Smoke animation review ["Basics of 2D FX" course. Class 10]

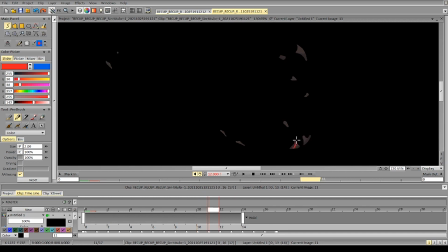Just push it like this, and then instead of doing two very similar particles, we can do two particles that are a bit more different in size.
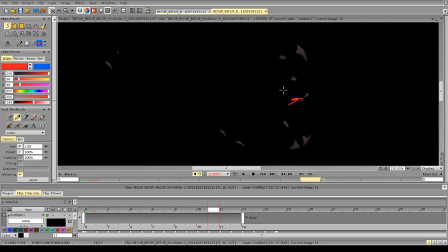You can also make these particles smaller way faster in order to avoid the situation where we have 3 particles of the same size on the same line. So that's it with this animation. Let's move on to the next one.
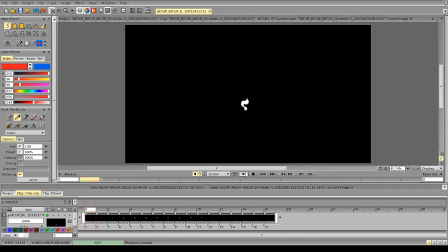We have some smoke, rising smoke. So rising smoke is a very subtle thing, especially on the slowdowns.
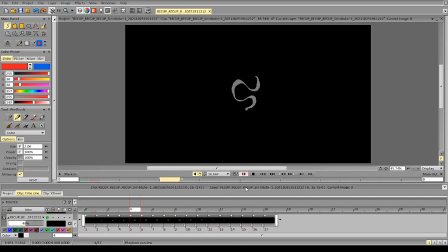But you did a good job here. I like the overall motion. The design also looks quite good, appealing. We can work a bit
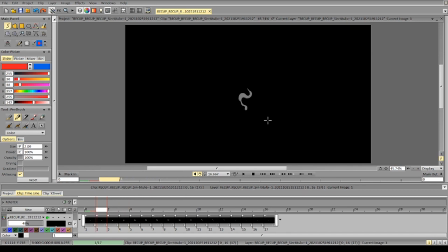on some parts, and mostly what concerns me is the motion of the tip of the smoke.
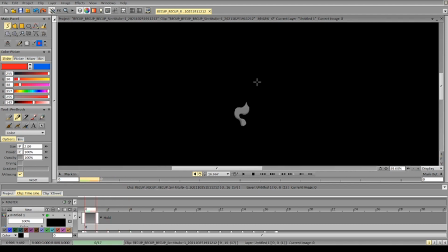So this mass that's going at the top. Let's see why. So you see it goes 1, 2, so we have a lot of vertical motion,
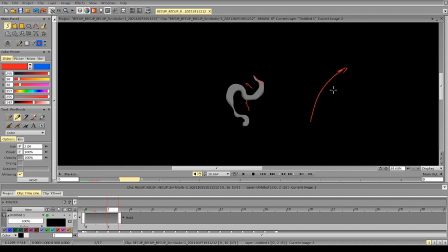and it starts going to the right. So we've got this kind of curve, probably. And you see we continue this curve, and we stop.
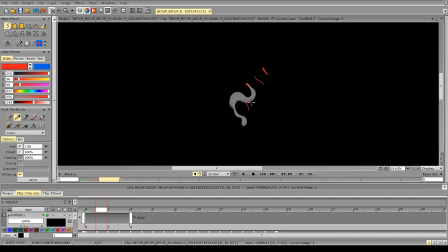So you see we've been moving to the right part, and it's something like this. Then we suddenly stop moving to the right and only move to
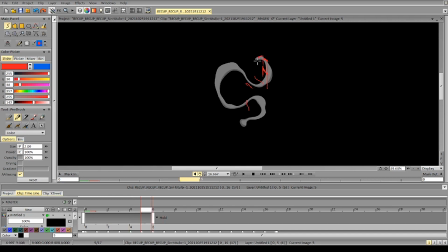the upper part of the screen and start moving to the left side of the screen. The thing is that the initial momentum is lost too fast and it doesn't really connect.
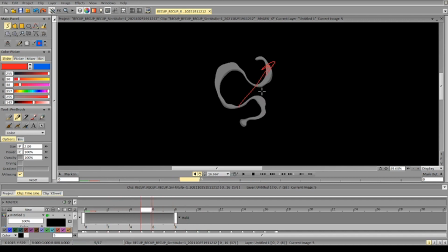We have a fairly fast acceleration in this direction, and then it immediately stops. Like this, you see? It sort of runs into the wall, and then continues, and then stops again.
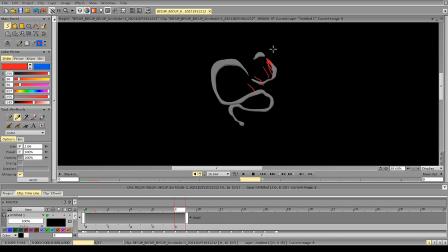how can we connect it so it makes sense? We can
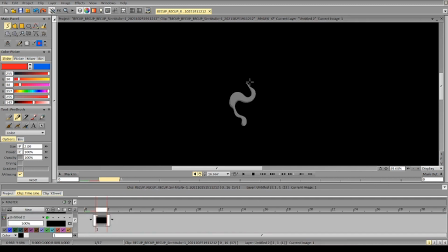add something at the top and use that to connect to the particles that you were drawing.
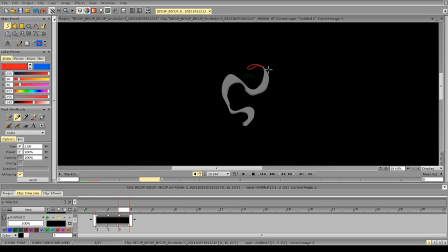Give some sort of delay for the form to react, so we can have this kind of curvature and the curve pass instead of going like this,
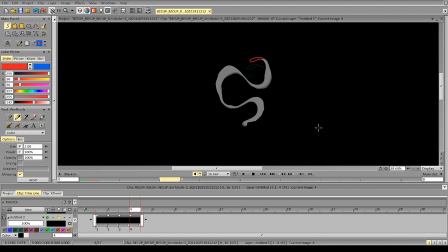because right now it's going 1, 2, 3, now even 1, 2, 3, 4, and then it's going like this.
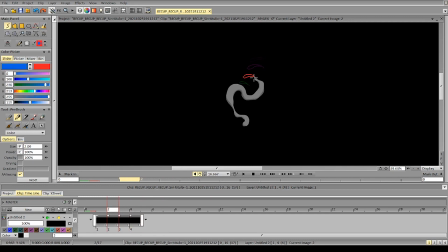And the problem is that we have a very fast stop. The animation just holds in place.
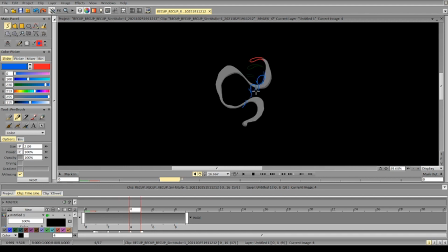So you see quite a lot of acceleration here, and then it all just stops. And then suddenly continues.
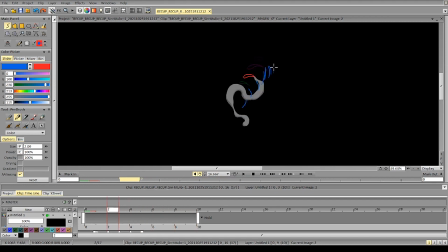So that's the most noticeable thing, is that we suddenly interrupt animation.
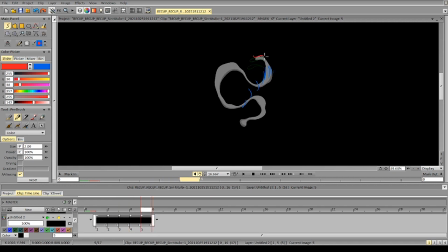And if we did it like that, for example, it would totally work.
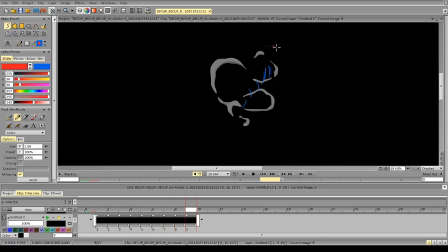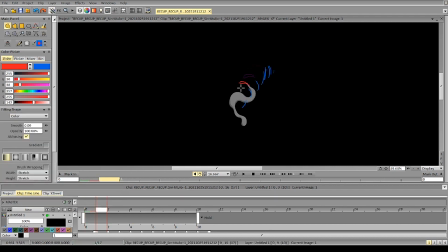And I can even go like this, so it can be more. So essentially it can open up. It can go like this and open up as it goes.
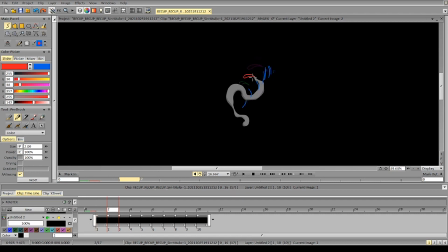So the motion would be 1, 2, 3 is more opened up, and it's going like this essentially, and dissipating into particles.
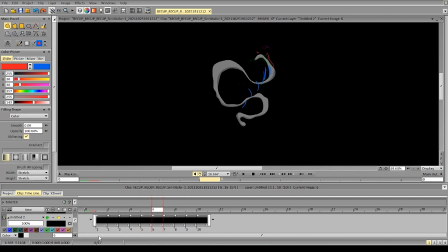You can do it like that, you can do it the other way.
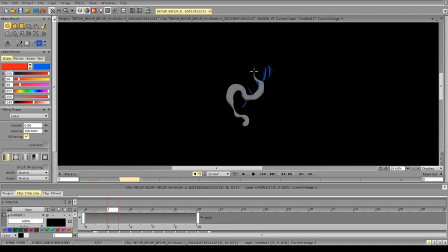It's just about creating this nice curve and not having a very abrupt transition.
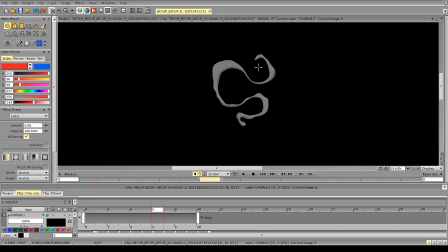So let's see what we can do with all that. So overall, it has a nice rhythm, has a nice motion. We can just work on that sudden deceleration.
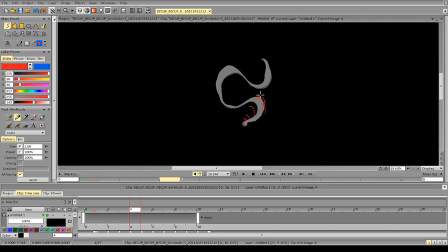You see, we have a huge acceleration, and then immediately have huge deceleration, and then acceleration again, and then it decelerates. Goes like this, slows down, and after that it's okay.
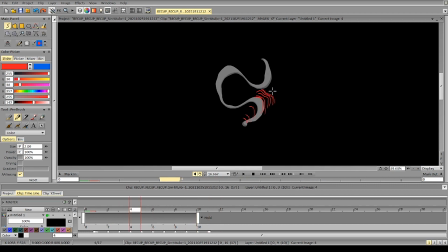So it's just this frame where it suddenly all slows down, because it affects not only this part, it affects the other part too. So it will create a sense of the animation suddenly stopping,
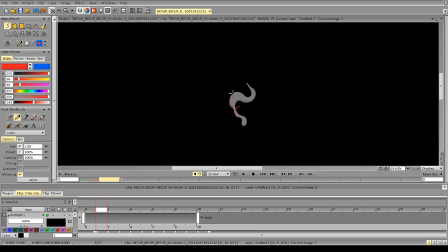because the spacing is times and times smaller all of a sudden.
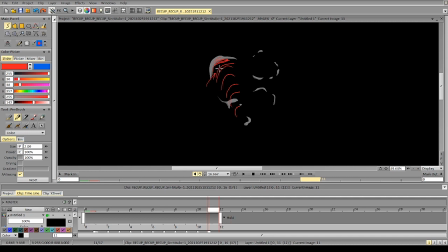And same thing here, sudden stop and then acceleration.
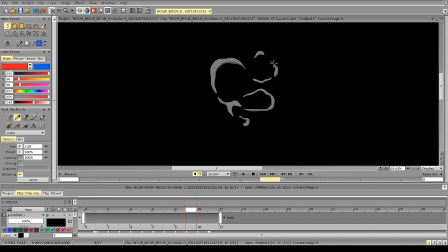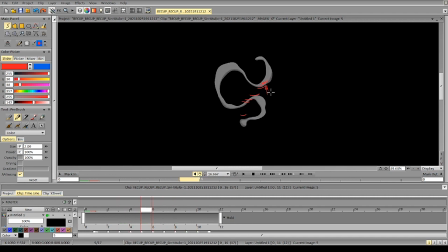And here we can push it down so we don't have two frames too close to each other while it's rising.
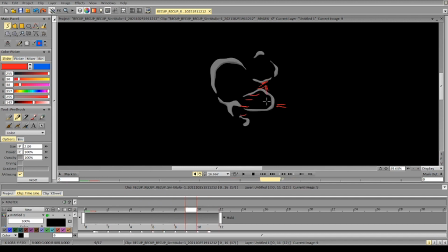You can also notice that the same mass here at the bottom also stops for a bit.
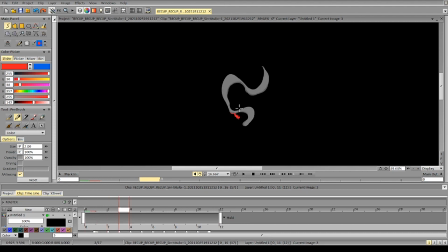So it kind of doesn't move for a while and then jumps and disappears and then stops again. So it goes, can push it down even more.
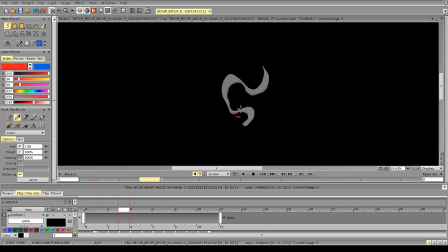So it goes 1, it goes 2, then it goes 3, then it goes 4, then it goes 5 and 6, and then starts moving again. So that's the most important bits here.